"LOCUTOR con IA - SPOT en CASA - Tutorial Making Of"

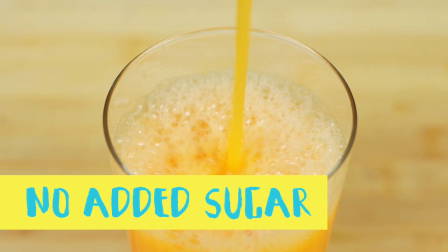0:02 Este verano viene el juicio que esperabas 100% natural No added sugar Made with orange juice Juice and apasha The real juice The original The winner
la inteligencia artificial como complemento en esta ocasión la verdad que se me ocurrió hacer un spot un comercial pero poniéndole la voz de un locutor y como yo no estoy como para poner voz de locutor no me veo si hablando bueno puede que sí pero querés hacerlo en inglés o sea que peor no sé para darle un rollo más internacional o hacer algo distinto y así estuve mirando distintos programas para intentar conseguir esa voz de locutor pero que se quede lo más real posible también no me llamaba que sea la voz muy robótica o que no se siente natural y ahí estaba el desafío Entonces probé distintos programas y llegué a uno que me gusta el resultado que da, me parece que es buenísimo,
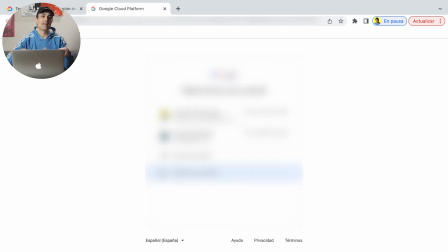1:03 que queda muy real, muy humano Te voy a dejar el link en la descripción, tiene una prueba gratuita de 90 días,
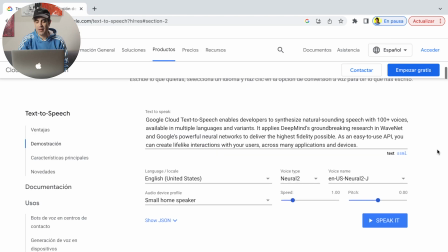1:08 luego sí que ya hay que pagar como todo Si ves aquí podés hacer la prueba, luego vas eligiendo los distintos tipos de voz,
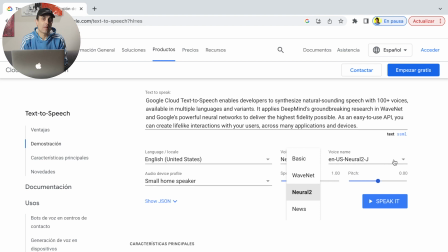1:14 masculino, femenino, etc El tema es ir probando, ahí cuál se adapta mejor a lo que estás buscando Y luego tenés velocidad y pitch, la velocidad por ejemplo, yo en el spot lo que hice fue jugar con distintas velocidades para ese mismo texto De esa manera vi que me daba un resultado mucho más natural No está el locutor siempre a la misma velocidad durante todo el spot Sino que voy variando para buscar esas cadencias Y que
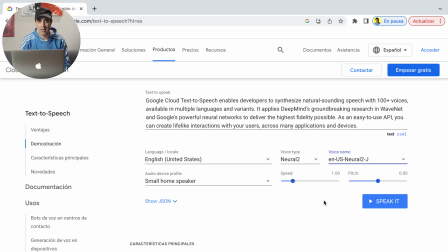1:33 sea más orgánico el resultado Y luego el pitch Ya si querés darle más agudo, más grave Es ir probando ahí lo que veas y lo que estés buscando Para lo que hayas grabado o lo que se te venga a la cabecita
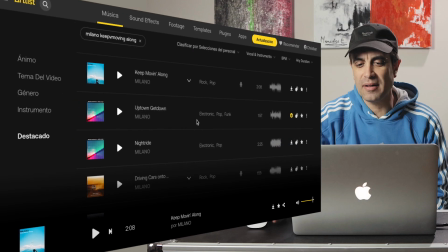1:51 De esa manera queda un resultado muy bueno y muy natural Y luego la música la seleccioné de Arliss, música libre de derechos, con el que yo suelo trabajar. Una vez que tengo listo el audio, ahora es el momento de ponerme con el rodaje.
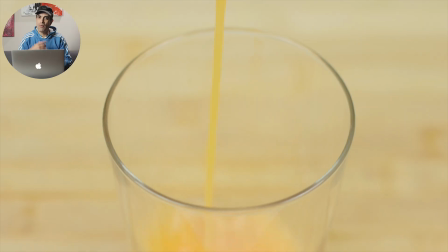2:01 Para mí es muy importante tener bien claro el audio, porque con esa primera idea que yo tengo, es como que le voy dando vueltas, el audio me va inspirando, porque al final no deja de ser toda una pieza única,
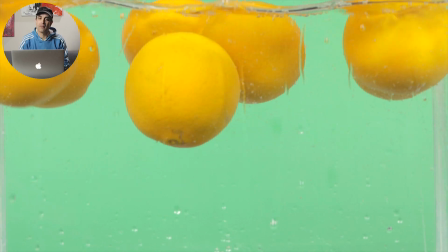2:09 ¿no? Donde la imagen tiene que ir complementándose con la música y viceversa, ¿no? De eso se trata. Utilicé un croma, un fondo verde, para de esa manera tener la libertad de ir cambiando los colores del fondo en la postproducción.
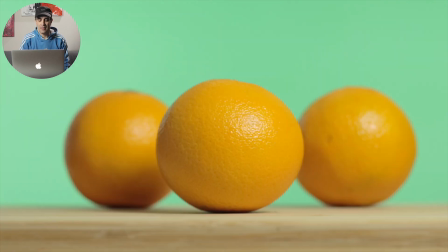2:18 En esta primera parte lo que hice fue ir grabando las naranjas y jugando con la iluminación. Apagando una luz, apagando otra,
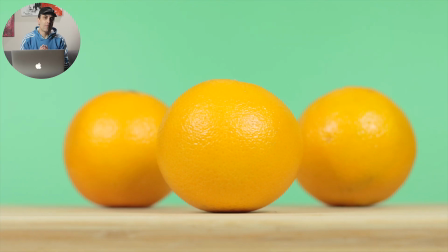2:24 apagando todas Para de esa manera tener distintos matices de la imagen Es la misma imagen pero como le vas alterando la iluminación cambia bastante
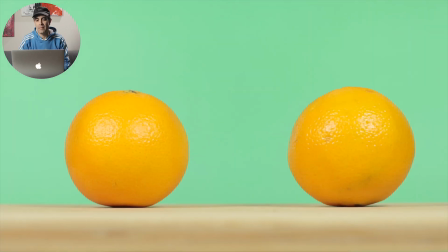2:31 Está bueno porque quería marcar eso con el ritmo de la música También la fui grabando por separado para tenerlas individuales Y eso me da
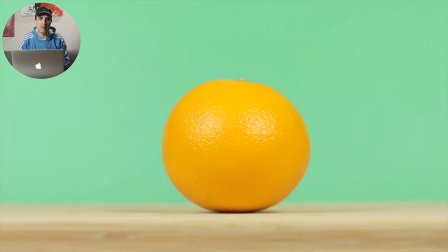2:38 la posibilidad en postproducción de poder ir jugando Y viendo que se adapta mejor a la hora de editar En el plano cercano lo que hago
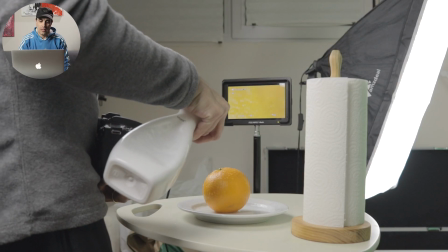2:44 es dar vuelta al objetivo Es un objetivo de 50 que utilizo para grabar todo Y como no tengo objetivo macro por eso doy vuelta Además le puse agua,
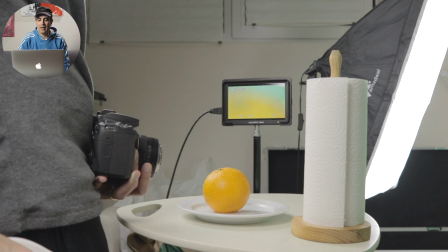2:50 le tiré agua a la naranja Porque le da un poquito más de riqueza visual, ¿no?
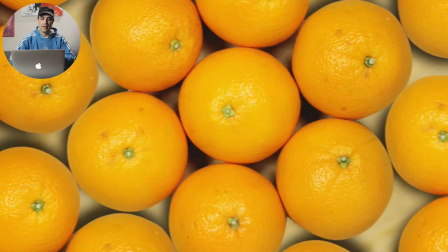2:53 Le aporta algo más Para el plano cenital lo que hice fue con las 7 naranjas Aplicarles una máscara para de esa manera poder
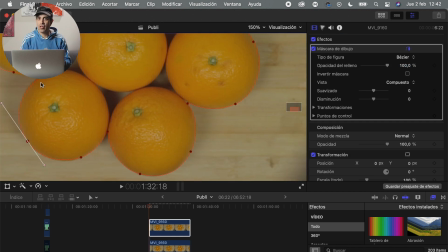3:00 aislarlas Y a partir de ahí ir duplicándolas Para que parezca que hay muchas naranjas Es que no estaba para comprarme ahí 40 naranjas y estar poniéndolas,
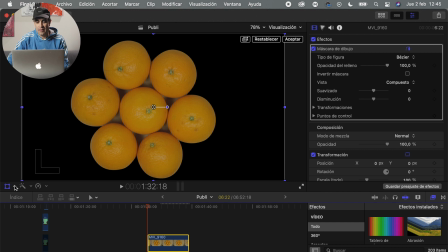3:07 ¿no? De esta manera las pude ir duplicando y hacer de cuenta que tenía más Les apliqué la máscara, les toco lo que es el suavizado, calado Y luego lo que es la escala también un poquito para compensar eso Y que se me quede bien, ¿no?
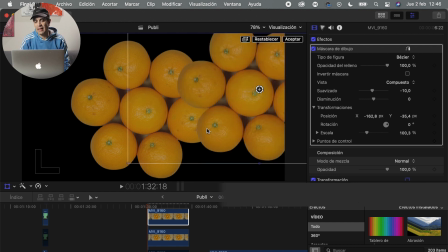3:16 Lo que es el contorno bien de lo que yo quiero separar En este caso las naranjas A partir de aquí las voy posicionando Y le voy buscando un poco que visualmente queden bien Las voy ajustando
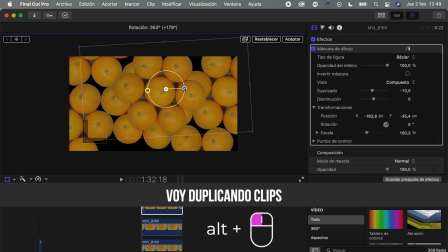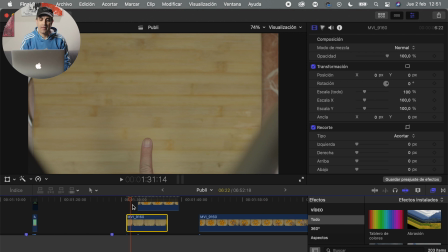3:32 En el rodaje lo que hice fue tener un plano solo de la madera Para de esa manera tener el plano por separado Y poder ampliarlo para ponerlo de fondo Además puse mi dedo para que de esa manera El desenfoque de la madera sea el mismo Que tenía antes cuando estaban las naranjas Lo único que hago es duplicar el clip Para de esa manera aplicar una máscara E ir borrando mi dedo Para que no se vea, ¿no? Porque la idea es que no se vea mi dedo